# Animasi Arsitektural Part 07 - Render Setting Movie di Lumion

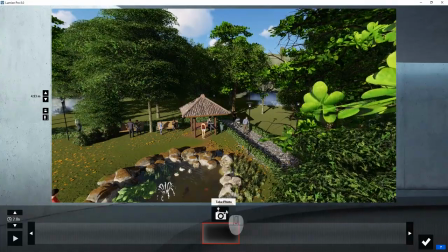4:16 Jadi saya akan tentukan posisi awalnya, saya mau gerakannya turun gitu, set ya.
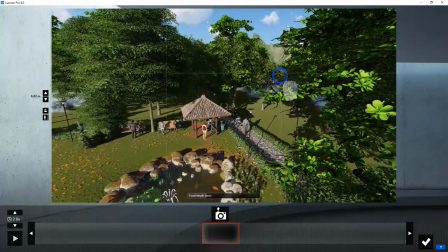4:24 Jadi saya akan taruh di atas pohon ini dulu kameranya. Oke, menghadap ke bawah, tetap menghadapnya ke gazebo.
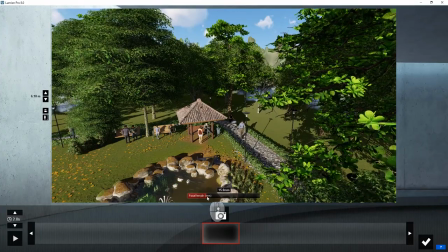4:34 Kemudian saya akan take foto, tapi di sini saya akan atur dulu focal length ya.
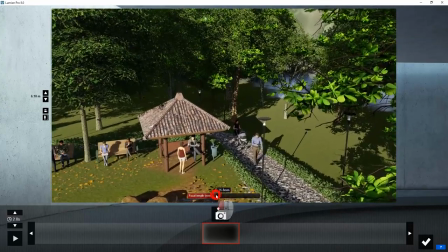4:41 Di sini ada kayak bar gitu. Nah, ini mengatur panjang pendeknya lensa.
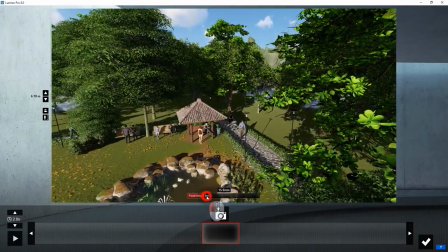4:48 Jadi semakin ke kiri semakin pendek jaraknya, itu akan membuat dia wide.
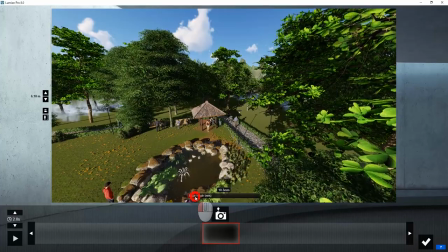4:55 Ini lensa wide nih. Nah, cuman kelemahan lensa wide itu jadi di pinggir-pinggiran itu jadi agak ada distorsi.
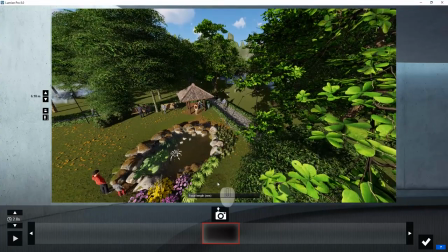5:02 Nah, lihat nih anak kecil ini jadi peang gitu. Itu karena memang efek dari lensa wide itu seperti itu.
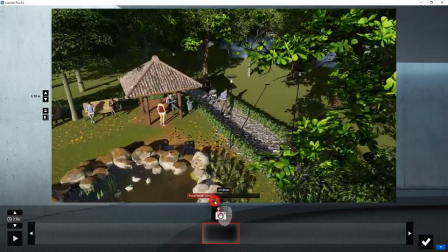5:11 Jadi biasanya kalau mau tampilannya normal itu biasanya di sekitar 30,
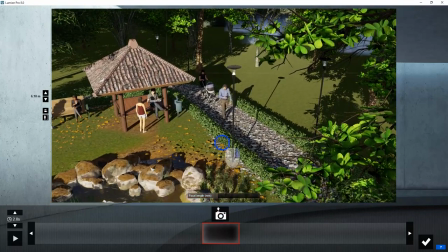5:17 itu sama dengan lensa mata manusia ya, seperti ini.
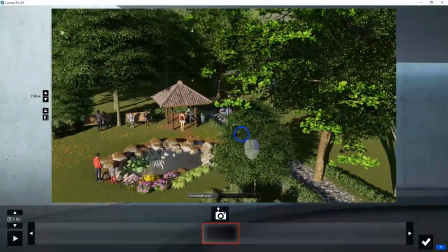5:24 Oke, jadi saya akan mundurin dikit, kira-kira seperti itu, dan mungkin maju ya.
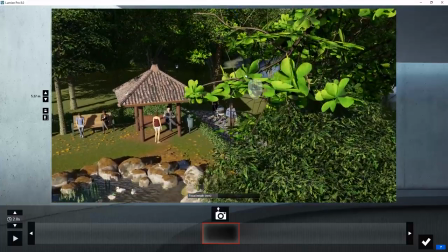5:37 Kemudian saya naikin dikit. Oke, seperti itu.
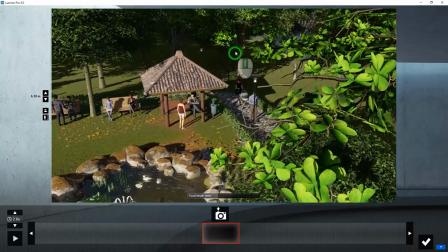5:42 Dan saya akan keyframe.
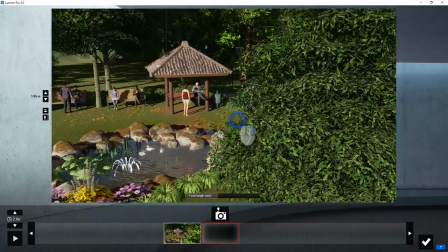5:48 Lalu kemudian saya turunin kameranya dan saya putar, saya klik kanan, kemudian turunin lagi
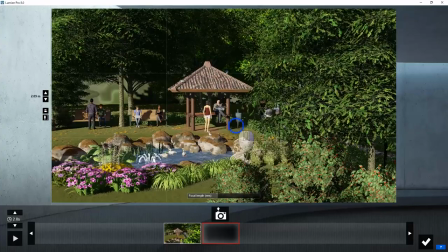5:58 sampai, nah sampai di sini mungkin agak kanan. Nah, itu kemudian baru saya akan take foto.
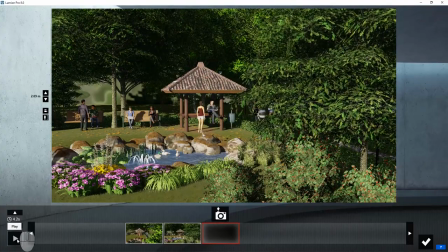6:08 Nah, ini kalau kita mau ngetes di sini bisa pencet play.
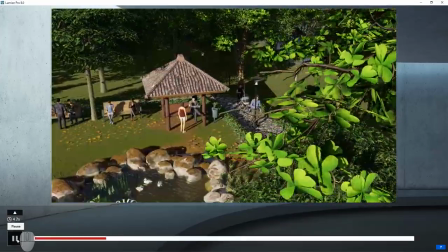6:14 Nah, jadi gerakannya seperti itu. Ini gerakan crane down namanya.
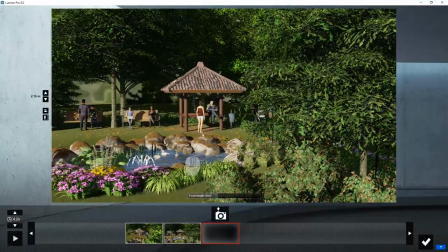6:19 Jadi di crane gitu yang dia gerakannya turun. Nah, kemudian di sini ada clip duration. Nah, ini kita sepertinya 4 detik itu terlalu cepat, jadi akan saya naikin sampai kira-kira 8 detik, 12 kelamaan,
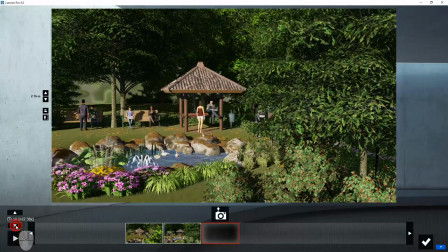6:40 8 detik saja. Oke, seperti itu. Lalu kalau udah, ini diklik back.
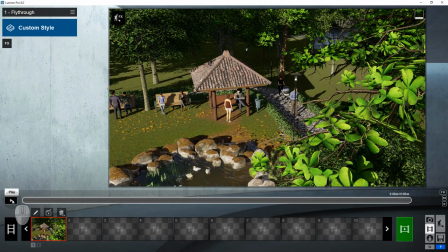6:52 Nah, kita bisa tes sekali lagi di sini. Yes.
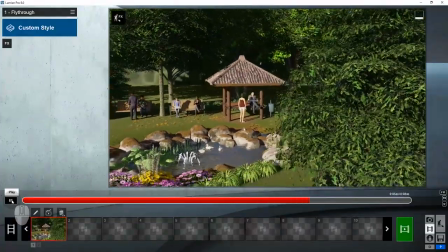6:57 Ya. Jadi gerakannya seperti yang teman-teman lihat itu halus ya, smooth gerakannya.
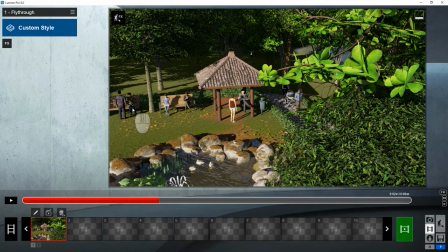7:05 Nah, kemudian sekarang kita akan tentukan hasil output dari render kita ini. Ini masih standar sekali. Jadi di sini sudah disediakan banyak sekali efek oleh Lumion.
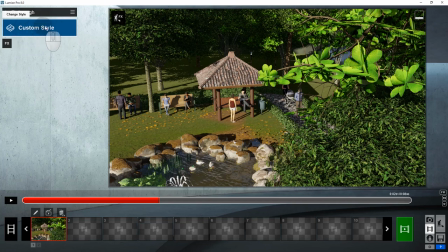7:21 Bahkan dari Lumion 7 kalau nggak salah ini sudah ada beberapa preset yang sudah disediakan oleh Lumion. Jadi itu tempatnya di custom style ini, diklik yang biru itu.
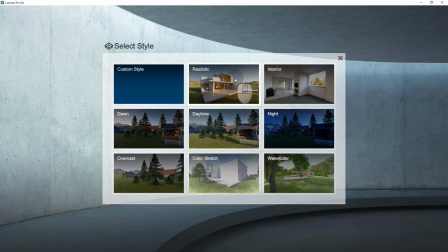7:34 Nah, di sini ada berapa? Ada 8 preset yang sudah dikasih. Jadi ada interior, ada down, daytime dan seterusnya. Misalnya realistic nih saya pilih.
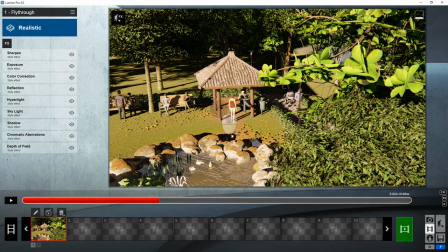7:47 Nah, jadi semua efek yang di sini adalah efek yang diperlukan untuk membuat sebuah video yang realistic katanya.
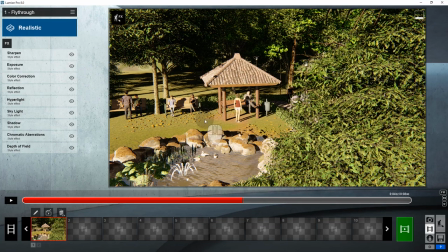7:55 Cuman entah kenapa ini pernah saya coba dan render time-nya cukup lama, jadi lumayan lama ininya
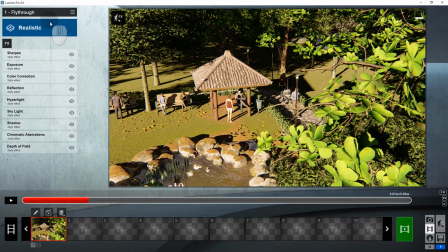8:04 rendernya, cuman hasilnya juga nggak terlalu, saya lihat tidak terlalu signifikan bedanya gitu. Nah, jadi kalau saya sendiri ini secara pribadi aja sih,
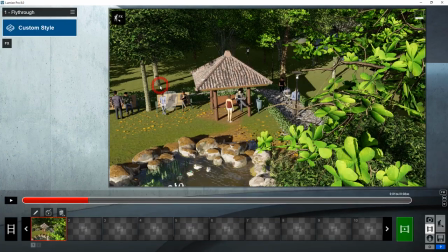8:15 jadi saya lebih suka menggunakan custom style, jadi semua efek itu saya buat sendiri.
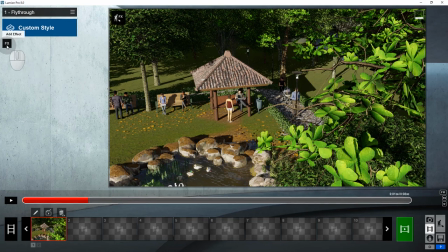8:22 Nah, jadi apa aja efeknya itu saya akan klik add effect. Jadi untuk menambahkan efek yang kita mau, kita bisa klik di sini di effects.
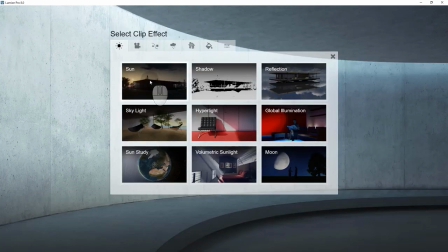8:33 Nah, yang pertama itu saya akan tambahkan efek sun.
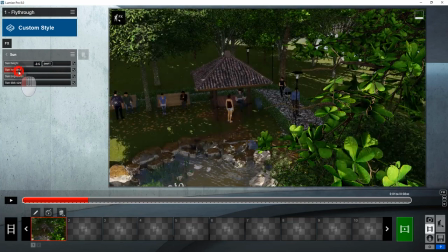8:37 Nah, di sini kita bisa atur posisi matahari ya, jadi headingnya itu posisinya,
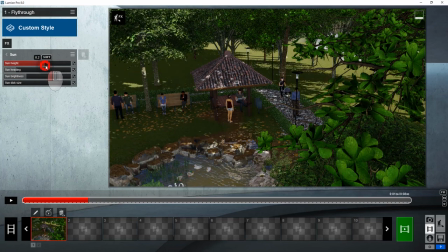8:47 kemudian tinggi rendahnya matahari kita bisa atur juga ya, nanti coba kita lihat.
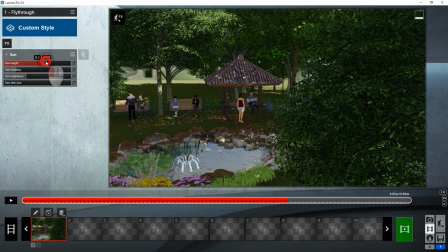8:54 Nah, di situ. Oke, jadi sun height-nya saya akan kurangin dikit.
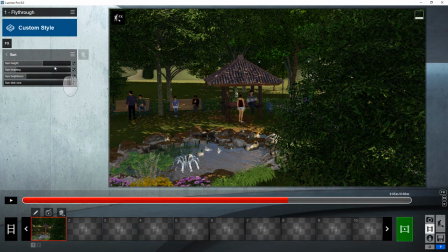9:02 Nah, jadi suasananya mungkin suasana pagi gitu. Oke, bisa dilihat di sini shadow-nya jatuh ke orang-orang ini, jadi dia nggak kepanasan gitu.
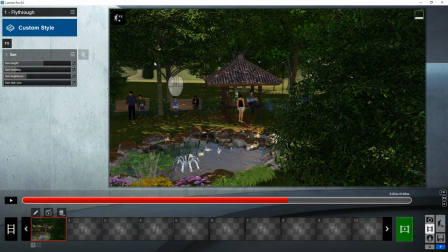9:18 Kemudian sun brightness itu nggak ngaruh karena di sini nggak kelihatan mataharinya langsung, karena kita menggunakan high angle gitu, jadi nggak kelihatan mataharinya.
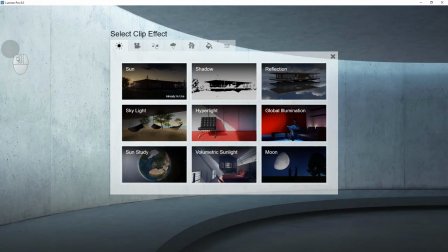9:32 Kemudian setelah itu saya akan tambahkan efek lagi. Di sini sekarang saya tambahkan efek shadow.
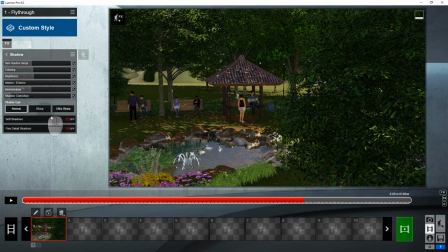9:39 Oke. Jadi yang pertama saya lakukan di shadow ini adalah menambahkan efek soft shadow. Soft shadow-nya saya nyalain. Ya, jadi teman-teman bisa langsung lihat di sini shadow-nya akan jadi tambah halus. Kemudian shadow correction saya tambahkan jadi 0,5 ya.
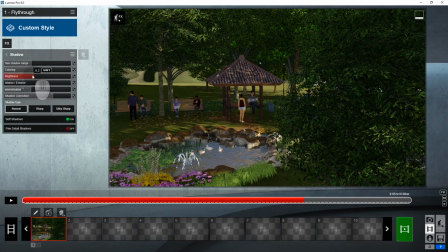9:59 Kemudian brightness-nya saya tambahin juga, jadi
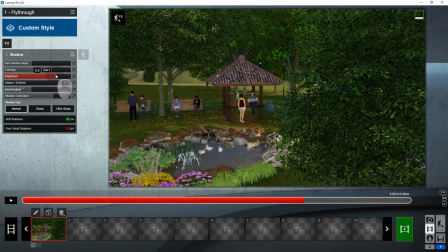10:03 bisa dilihat di sini bagian yang terkena bayangan itu nggak terlalu gelap, jadi dia terlihat detailnya juga. Kemudian setelah itu saya akan
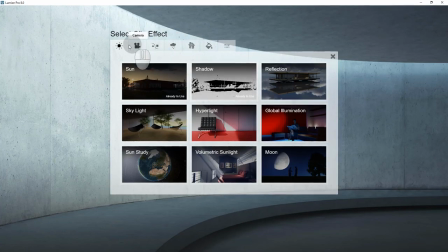10:19 tambahkan lagi efek. Setelah itu saya tambahkan efek scene and animation.
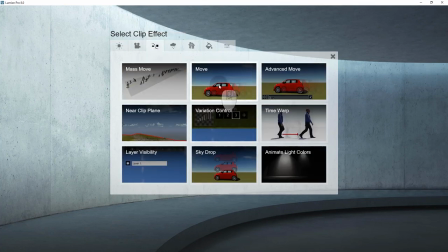10:25 Nah di sini, jadi di scene kita tadi ada beberapa elemen yang bergerak ya. Jadi orang yang jalan itu biar dia nggak jalannya di tempat. Jadi saya akan tambahkan efek move di sini.
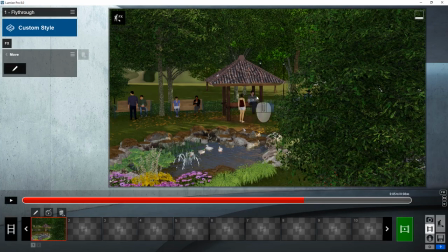10:40 Saya akan klik di sini move. Kemudian akan muncul seperti ini. Nah, untuk menggerakkan objek yang kita mau, kita tinggal klik di sini di gambar pensil ini, diklik.
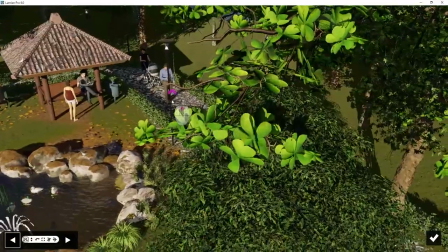10:53 Kemudian kita arahkan kameranya ke objek yang kita mau gerakkan.
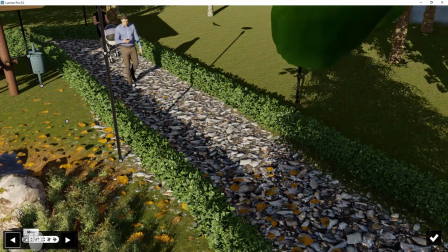10:59 Jadi pastikan yang aktif itu adalah move tool ya. Kemudian setelah itu kita klik end position
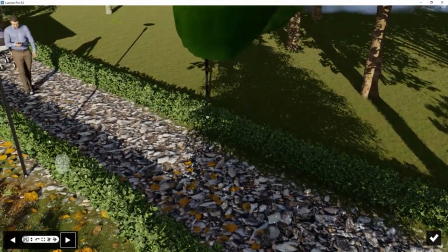11:08 dan kita tentukan dia posisinya pada posisi akhir. Jadi simpel sekali, tinggal kita tentukan posisi awal dan posisi akhir.
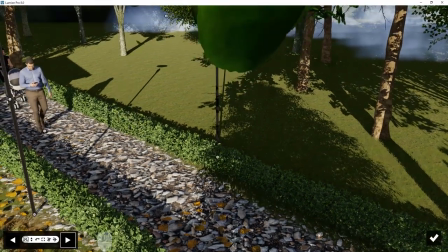11:18 Dia nanti akan berjalan gitu. Nah, dengan move tool saya akan gerakin bapak ini.
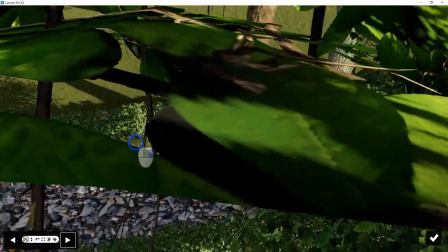11:25 Oke. Ih, ini kok ada pohon yang ngandang.
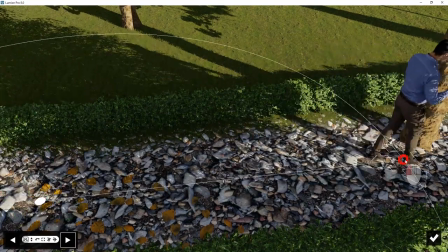11:33 Ah, nanti pohonnya kita perbaiki dah. Lucu juga ada pohon di jalan.
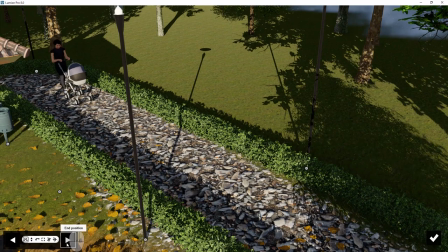11:40 Nah, nih. Nah, seperti itu. Kemudian di end positionnya ibu yang ngejak bayi ini juga saya akan pindahin juga.
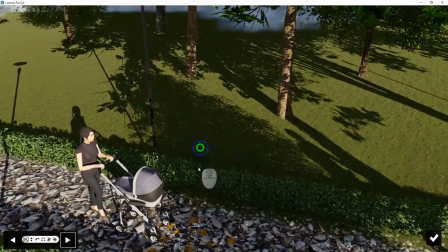11:49 Nah, saya akan pindahkan juga dia. Oke.
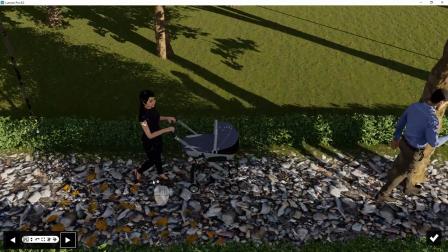11:56 Lebih di sana. Atau saya majuin lagi. Oke.
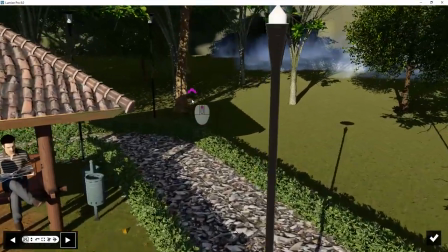12:01 Nah, kemudian ada bapak-bapak yang ngejak doggy. Juga sama.
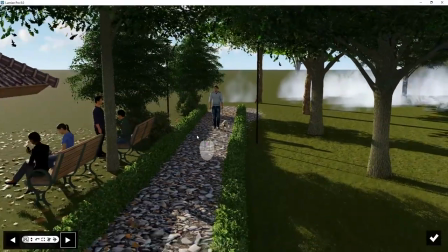12:07 Saya akan pindahkan bapak ini ke depan sini, dia akan jalan sini.
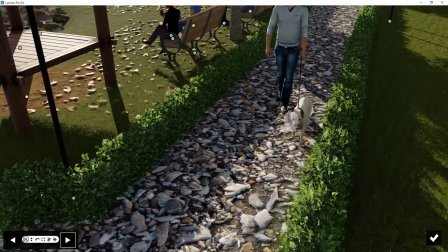12:18 Oke, lebih agak maju dikit.
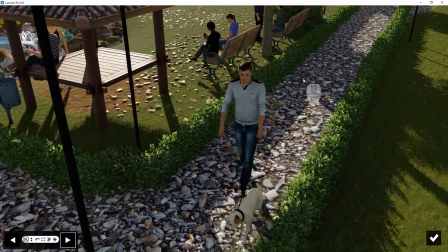12:21 Pastikan ada jarak yang cukup untuk dia bergerak selama 8 detik ya.